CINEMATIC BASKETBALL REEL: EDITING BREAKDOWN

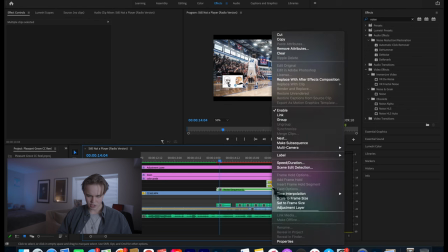If we go and select all of these and then double click it, you can go to nest and then that will create an actual sequence.
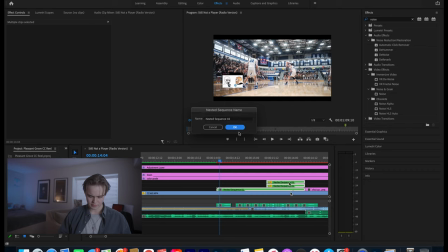I'm not sure why I didn't nest those other two parts, but that's what a nested sequence looks like. I think something that's really important that we should talk about is when you're making a video, it should flow. Like, it should have, like, a storyline. It should have a beginning and an end. I feel like with sports videos in particular and with highlight reels, it's easy to get bored. Like, you can only see a three-point or a layup so many times without shaking it up. So you need to create a way to get the viewers engaged. And I think a way to do that is to start with the beginning and an end.
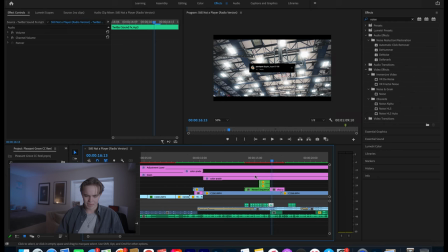So as you can see in the beginning, this is just pre-game warm-up stuff, cool little things, and then highlights, and at the end it finishes.
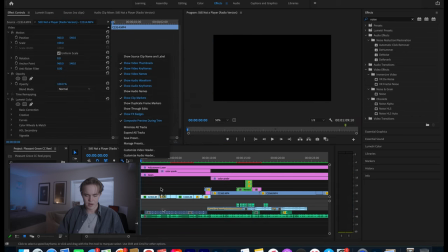And a little bit about this beginning sequence. This shot right here, a couple people asked me how I did this shot right here.
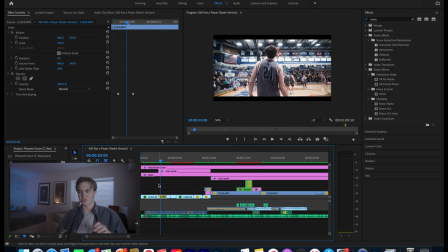So it feels like the image is being like there's a lot of movement. what I did was I started close to my, or I started kind of farther back from my subject, and I have a 24 to 70, and I zoomed in all the way, and as I moved closer, I zoomed out.
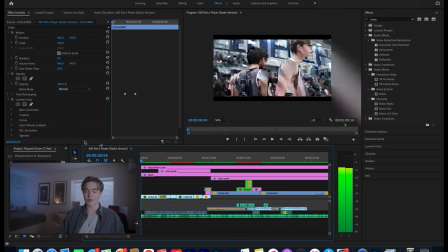So that creates that kind of like vertigo zoom effect, creates a lot of movement, it's really nice. So yeah, that's what that looks like.
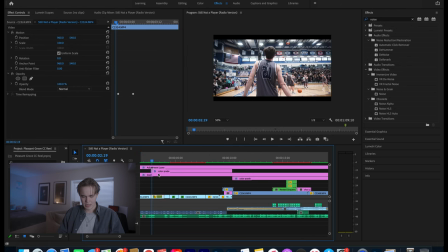I didn't do anything in editing at all, that's just how it looked naturally. So yeah, that's all I really need to talk about in the beginning. There's a bunch of speed ramps.
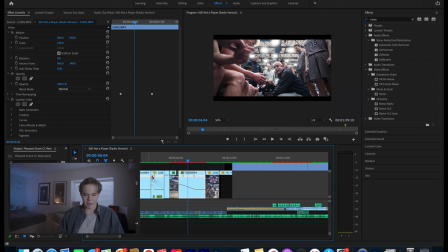I'm not going to talk about speed ramps, because I feel like that's pretty like basic editing but for for anyone who like wants to know what a speed ramp is but not how to do it um you just basically turn on time remapping on your clip um you go to time remapping click
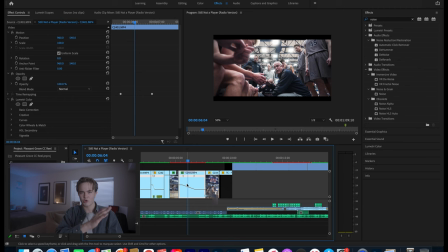speed um and then you go and you change your pen tool and you create ramps and speed uh so i go down to 20 because i
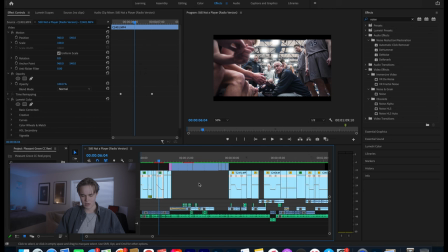shot in 120 frames per second uh yeah and that's all we really need to talk about the slow-mo but you can see i do speed ramps
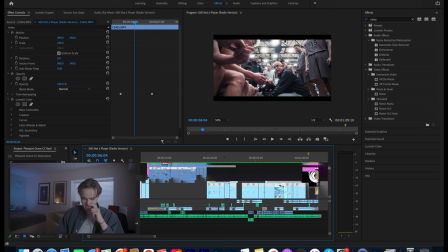and a good majority of my actual highlights um because that will allow you to pick out certain moments and different highlights that you can encourage the viewer to focus on.
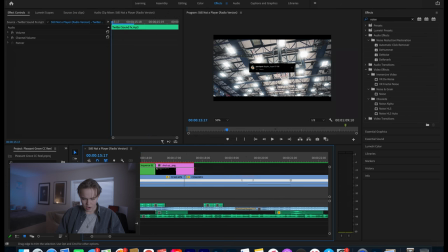So yeah, for audio, what I really, like all I really did on audio was I made sure that it was all properly balanced.
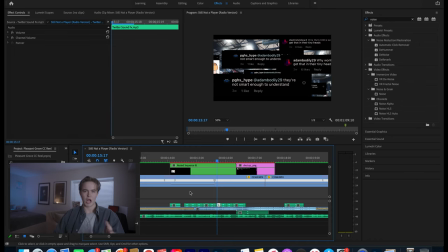So I added a lot of crowd background noise. I have a shotgun mic for that to add crowd noise. So that's, yeah, that's pretty much it for audio design. with a couple other things though.
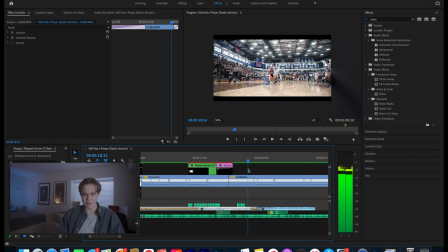I do add basketball dribbling sound effects because I feel like it adds just, it makes the video more 3D. I know it's already, it's already 3D, but it just engages people more when you add different sound effects. So I just went online and found an MP3 converter and found a good sound of a basketball dribbling and just did that.
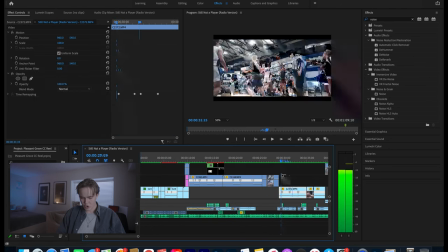I also do hoop swooshes as well. So like as the ball goes in the hoop, you can, you can hear the hoop swish that's as you can see that's uh added after the fact i just after
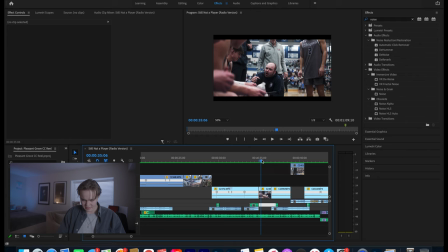the fact i just highlighted it right there um so yeah that's that's uh for audio design that's what i do and just make
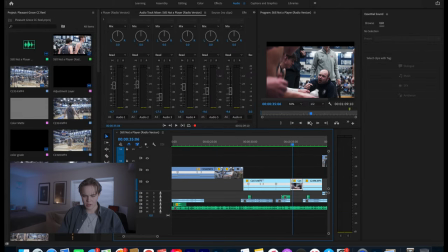sure that everything's balanced well so if you go to your uh audio tab um you can see the different channels how they move and
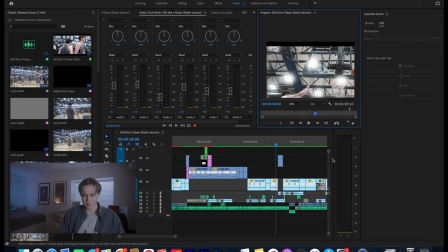you can see the master on the right side um and i let it get a little yellow but it's a good idea to stick around negative six and that
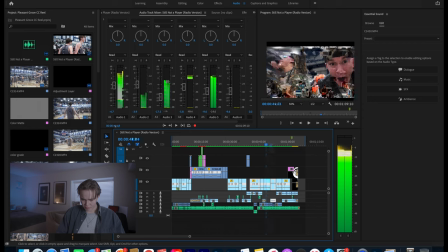will keep your audio well balanced. This clip right here, this is like kind of a stop motion effect.
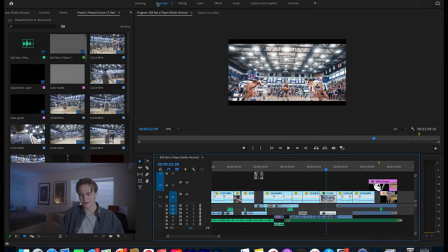Literally all you do is you just change the frames per second of the video and that's pretty easy if we go to the effects control panel.
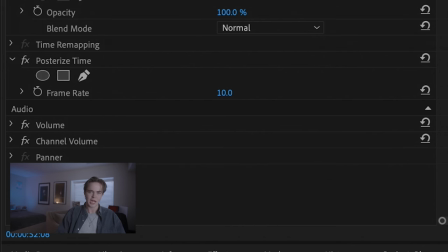Yeah, you go to posterize time, that's the effect. Just search posterize time, drag it and click it. Then I did 10 frames per second to make it look like some still pictures.
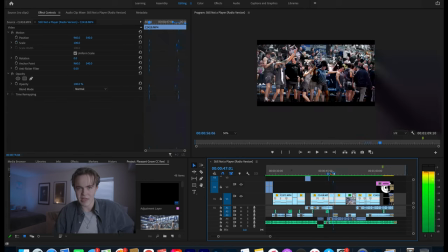Oh yeah, so this clip right here, I have the announcer, shout out to Rob Gertzen.
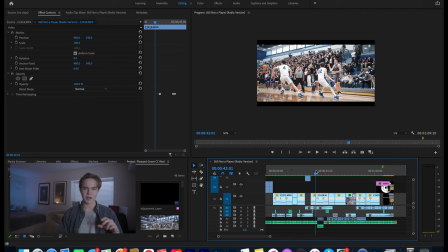I have the announcer in the background and then I have the shot and then the music and then I mute them so
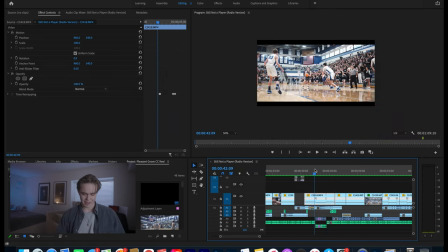that mutes and it's really nice I like that muting effect a lot really like draws the viewer into the actual shot itself so that's a super easy effect too you just
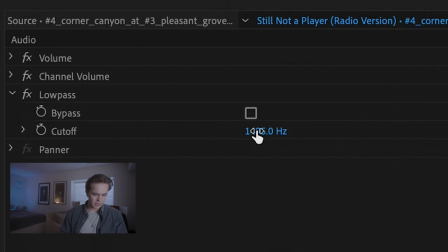search low pass and you click and drag low pass onto your audio and then I usually just keep it at the standard amount,
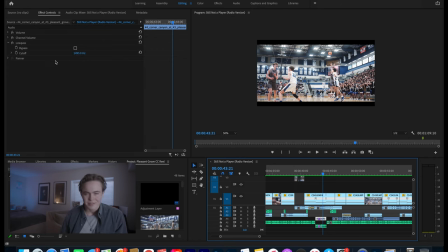which is 1,495 hertz.